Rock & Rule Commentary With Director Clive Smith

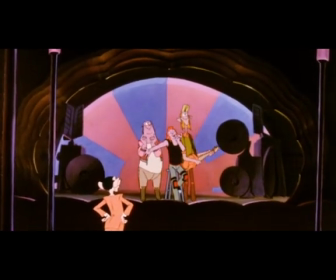3720s
And the tough Omar and his band are still under the influence of those special effects we gave them back in New York.
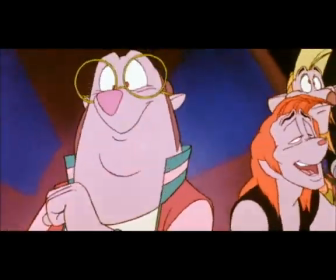3727s
And of course they're reduced to a very, very soft version of themselves, Omar and the Daycares.
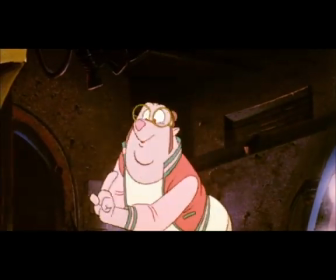3734s
Rick Nelson, who wrote the music from Cheap Trick, really did a very, very smart thing here.
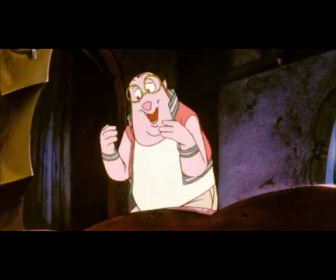3740s
He turned the song that we heard very early in the beginning, which was a tough I Hate You song.
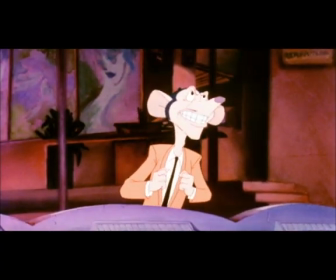3746s
He just turned it upside down and turned it into this nice I Love You, this soft, mushy love tune.
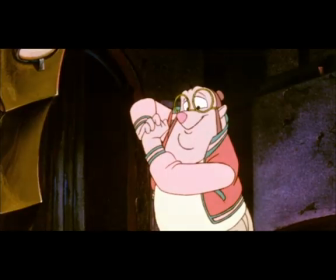3753s
Very funny.
Why? Because you wouldn't listen to Mylar.
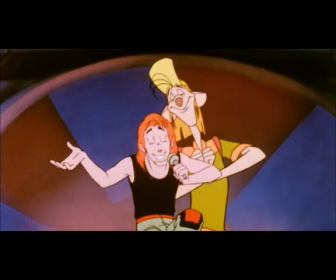3759s I said duo. The guy and the girl.
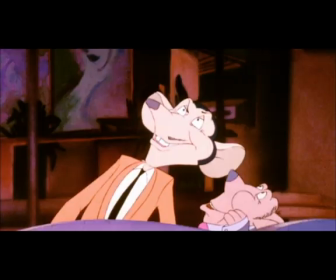3765s Duo! What? Tonight? Mark?
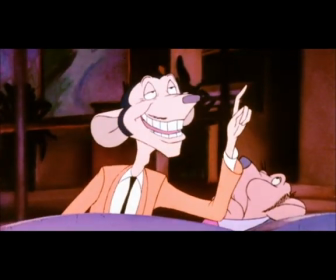3770s At the power plant? Hey guys, I got a real concert to MC.
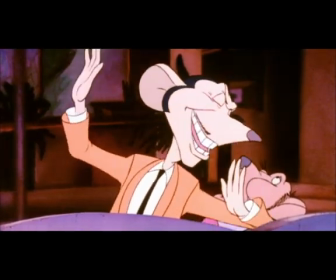3777s You're on your own.
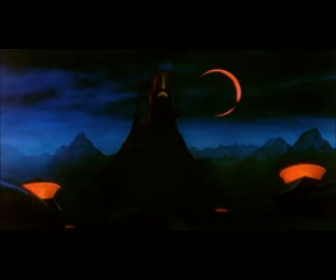3779s
So Omar and the Daycare's beautiful lullaby take us out of Mylar's and we establish the ominous power plant.
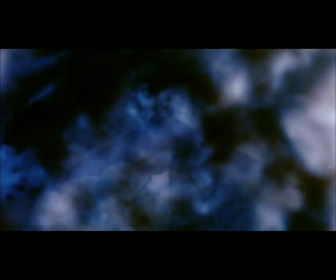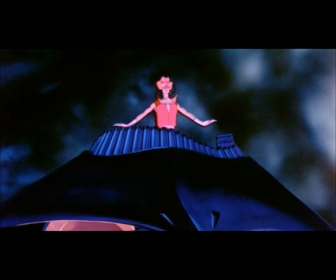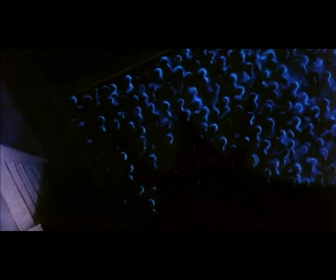3800s
So here we are inside the power plant. This is the big finale.
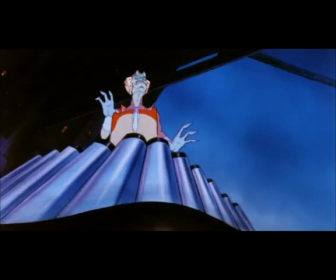3805s
We got a storm brewing, of course, and we introduced Mock again, this time as a performer.
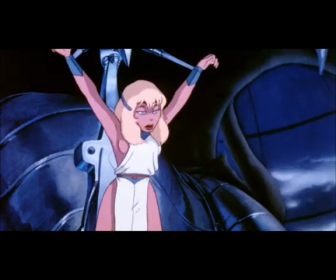3813s
And we've created this flying, hovering organ-like instrument for him to play.
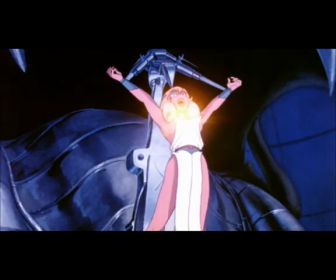3819s
He creates the music and also his controlling angel who's strapped into this nasty piece of equipment.
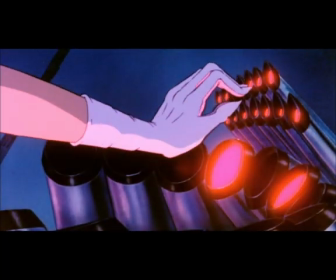3828s
The song that we're hearing, this is Debbie Harry again, who wrote this opening sort of incantation music.
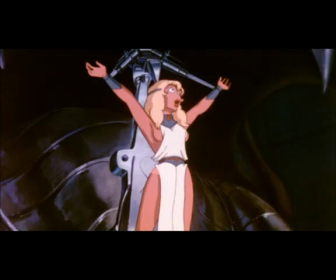3834s
It's a lot of mumbo-jumbo, but it sort of works with Mock's mumbo-jumbo style of performing.
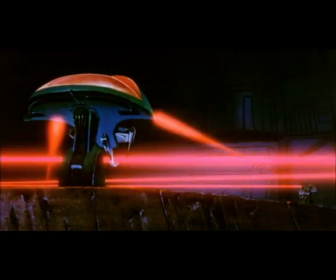3844s The boss needs more power. More booster power now.
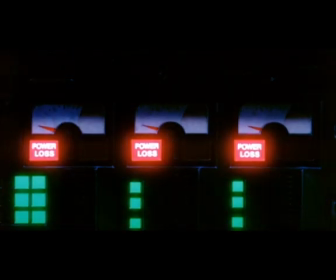3852s
We wanted to push the idea that the power plant was able to increase its intake of electricity by reeling out this huge, huge,
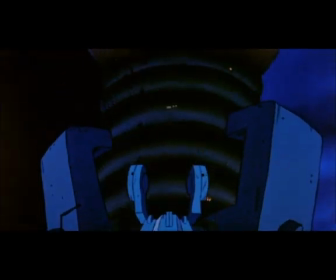3861s
big fat lightning rod that was bigger than all the others.
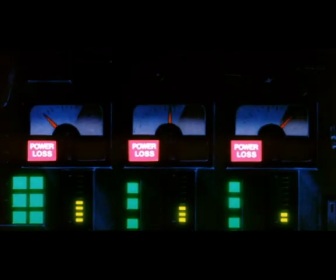3868s
Dialogue is a little bit heavy-handed here, just again to make sure the audience gets this preposterous technology that we've created.
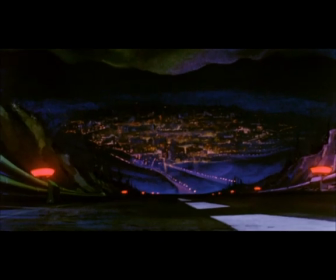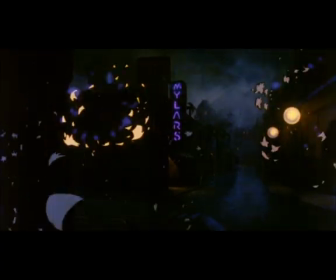3883s
So what happens here, of course, is that there's an overload in the city and it shorts out everything and it gives the boys the shock of their life.
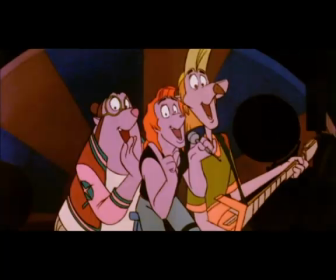3891s Hey, Omar, I just had this crazy
and brings them back to normal.
Nice guy. How crazy is that? We're back in Ohmtown.
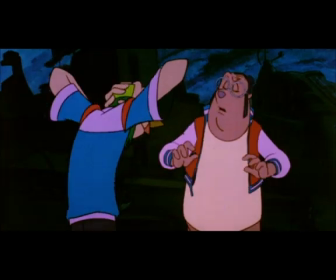3903s Last thing I remember.
After they get the shock, they've got to put everything back together again really, really quickly.
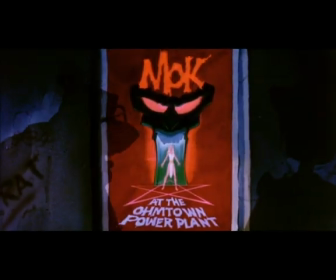3909s
We got to hear their thoughts and know that they're back on the case.
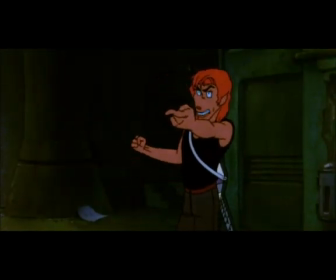3914s Omar, the only thing she cares about is being up there with him. You can't believe that.
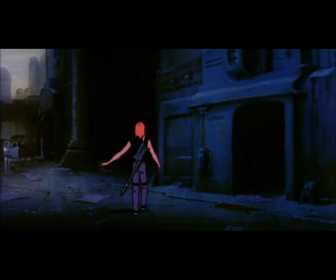3920s It's true.
I saw A little them bit of together. cheating here in terms of the time frame,
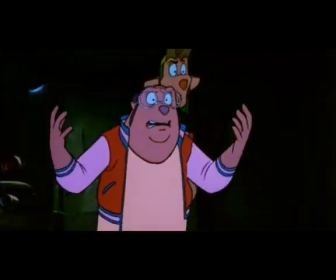3926s
how long it would take them to get out of the club and figure out where they are and what they've got to do.
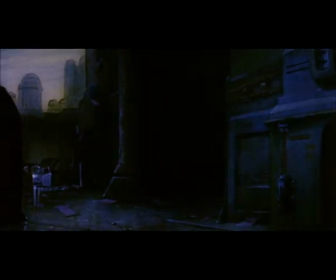3934s Everybody, freeze. You.
And of course, we've seen the quad hole routine before, so we didn't need to go through the whole thing again.
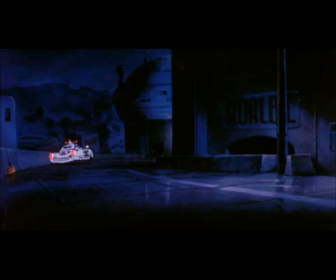3942s
You know what happened.
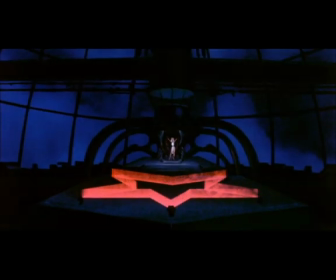3947s
So here's our famous slit scan again.
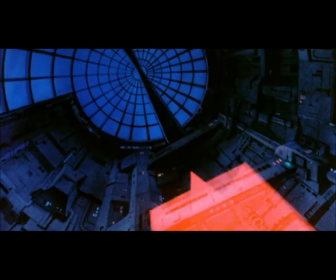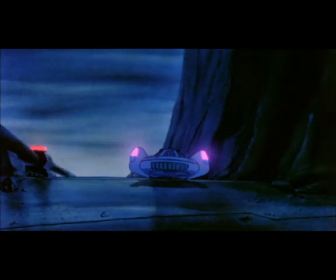3958s
So here we are traveling up the mountain. The car is shot the same way that we did it earlier on.
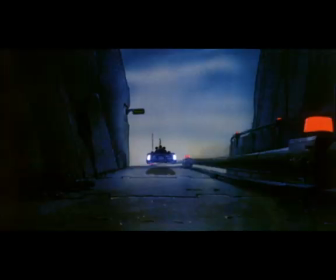3964s
We used the model, and in this instance we would set up the model and sort of hand drive it along a path that the storyboard would indicate.
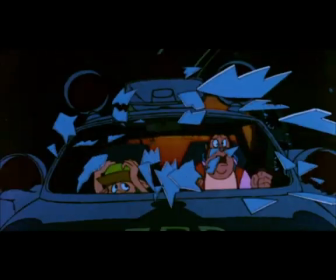3972s
And the background layout would be determined from that series of stills.
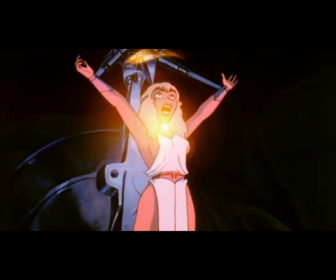3977s
That's how we will get it to match.
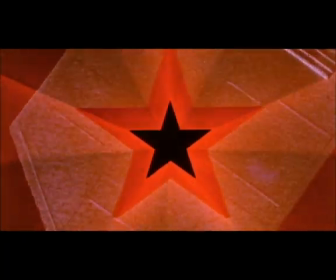3982s
We take the camera and dive it right into the star tunnel. Now this is Iggy Pop.
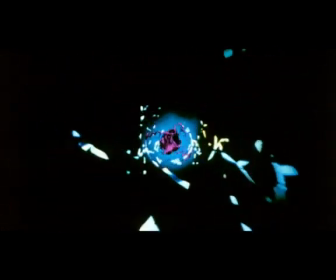3989s
Iggy Pop performs the vocal part of the beast and brings this abomination to life.
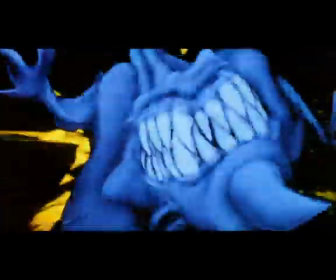3996s
This was an incredible... He was great to work with. Iggy Pop was actually quite brilliant.
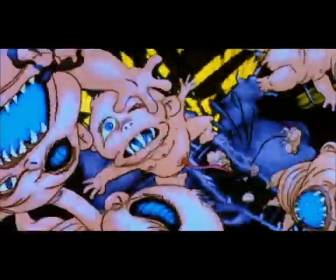4001s
He got totally into it.
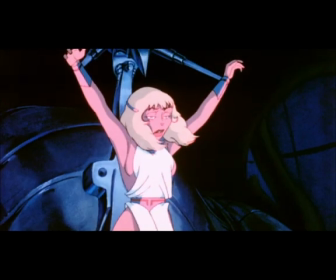4003s
At one point he was in the booth and he dropped something and it was really noisy and I don't know what it was, but somehow he worked it into his soundtrack and it was very funny.
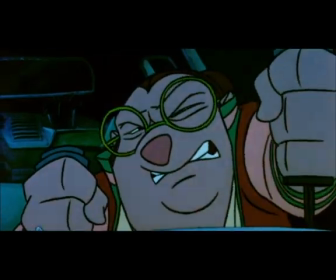4014s
So the car that turns sideways in the tunnel to clear the door from closing was a complete and total rip-off from Star Wars.
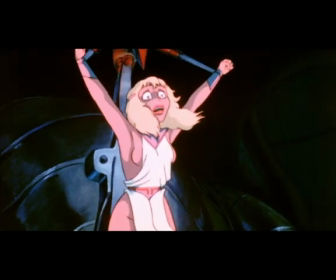4022s
Thank you, George. It's a good one.
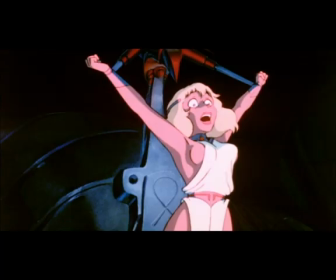4027s
And Mott looking evil and bloody here. An Angel writhing.
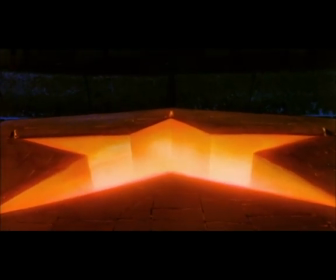4032s
This is Frank Nissen pushing Angel onto a whole other very erotic level.
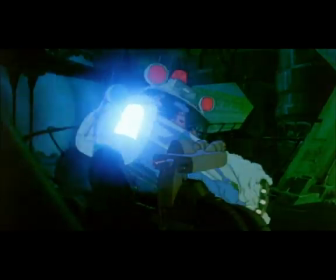4038s
It's another reason why the kiddies didn't get to see this picture.
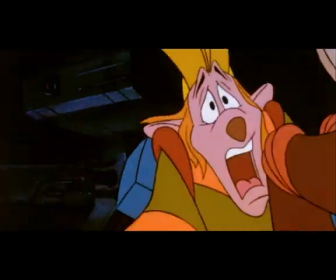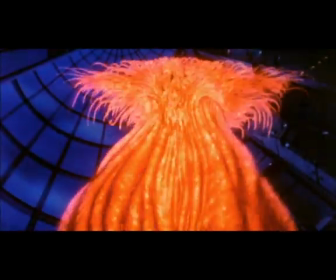4049s
So here is the actual eruption of the beast, and you'll notice all those little babies that lead the tentacles out of the pit.
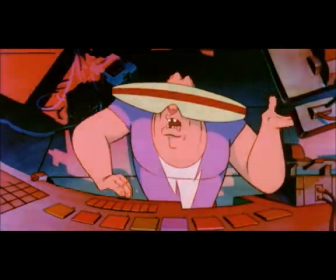4058s
Really quite disgusting. Now the beast, very interesting character.
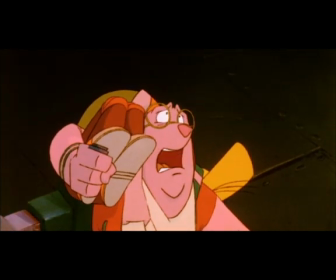4064s
Traditionally animated, just in 2D. It's evil.
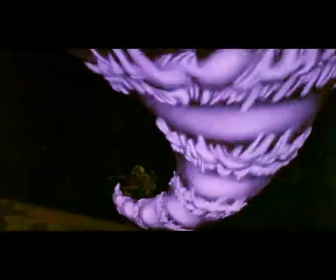4069s
Rendered with pencil crayons to create the dimensional quality of it.
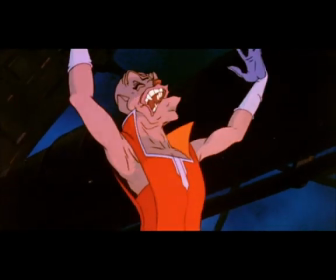4074s
And then to put the texture in, we bought pounds and pounds of cow brains and organized it on the rostrum
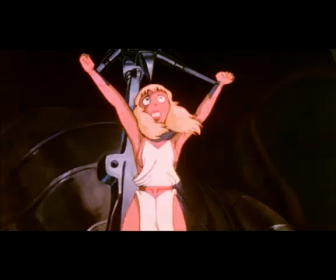4081s
camera and placed all this mucky stuff over these strips of cardboard that ran sort of north,
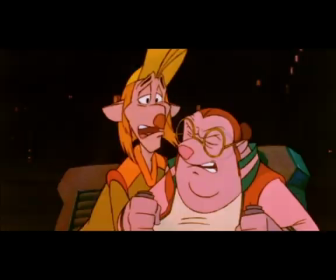4088s
south, east, west. And then as we shot it, frame by frame, we had different people standing around this meat,
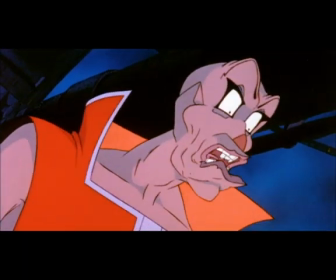4097s
sliding these pieces of cardboard that made the meat look like it was kind of oozing and writhing.
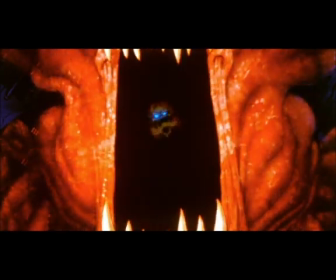4105s
Using these mats, we put that inside the beast animation to give it its texture.
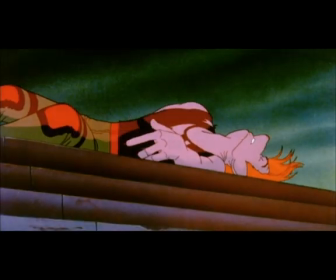4112s
The problem was with that under the hot lights, the meat would start to simmer and we'd have to reset with fresh meat every 10 minutes or so.
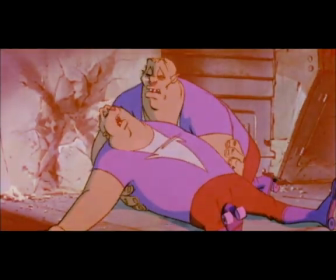4122s
Now here we sacrificed Zip, and this was a big issue in the studio because everybody loves Zip,
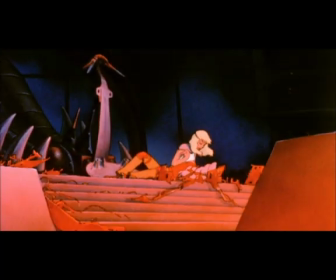4129s
the big cuddly sensitive child-minded schlepper brother.
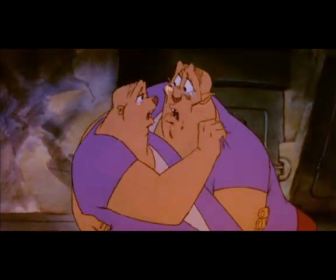4134s
It was rather a shame, but we really had to do it. We really wanted to mean business, so we popped him.
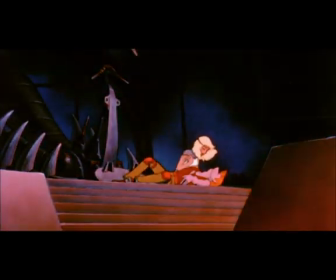4141s
His wheels will never turn again. You might note that he's actually wearing Uncle Mikey roller skates.
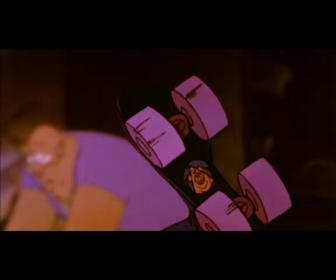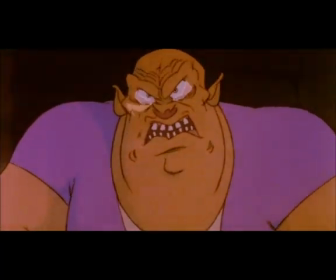4153s
But of course, you see, this also brought Toad and Sleazy on side, because they wanted revenge for their brother.
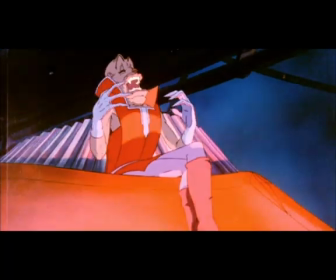4162s
So in a kind of removed way, Omar had some backup.
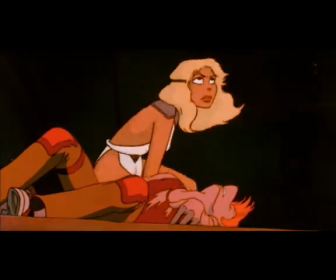4169s
So this is a really important moment for Angel. She's determined.
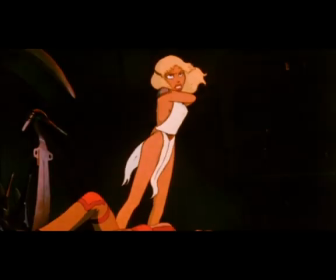4174s
She can sing it up so she can sing it back.
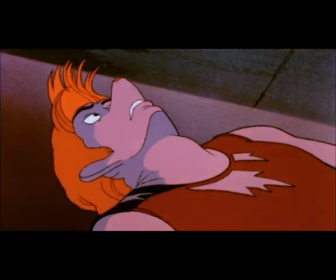4178s
So she throws off her shackles and stands before the beast.
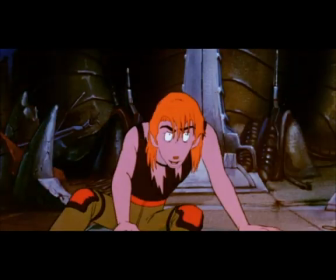4184s
All that lovely meat in the background. She stands before the meat and sings.
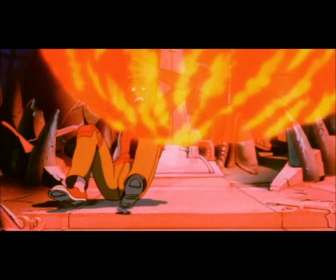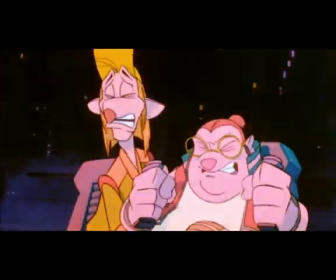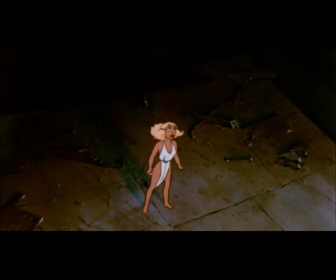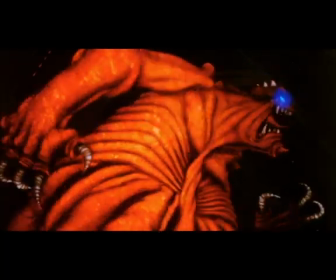4207s
So Angel is determined to beat the beast here on her own. She throws off her shackles and gets strong.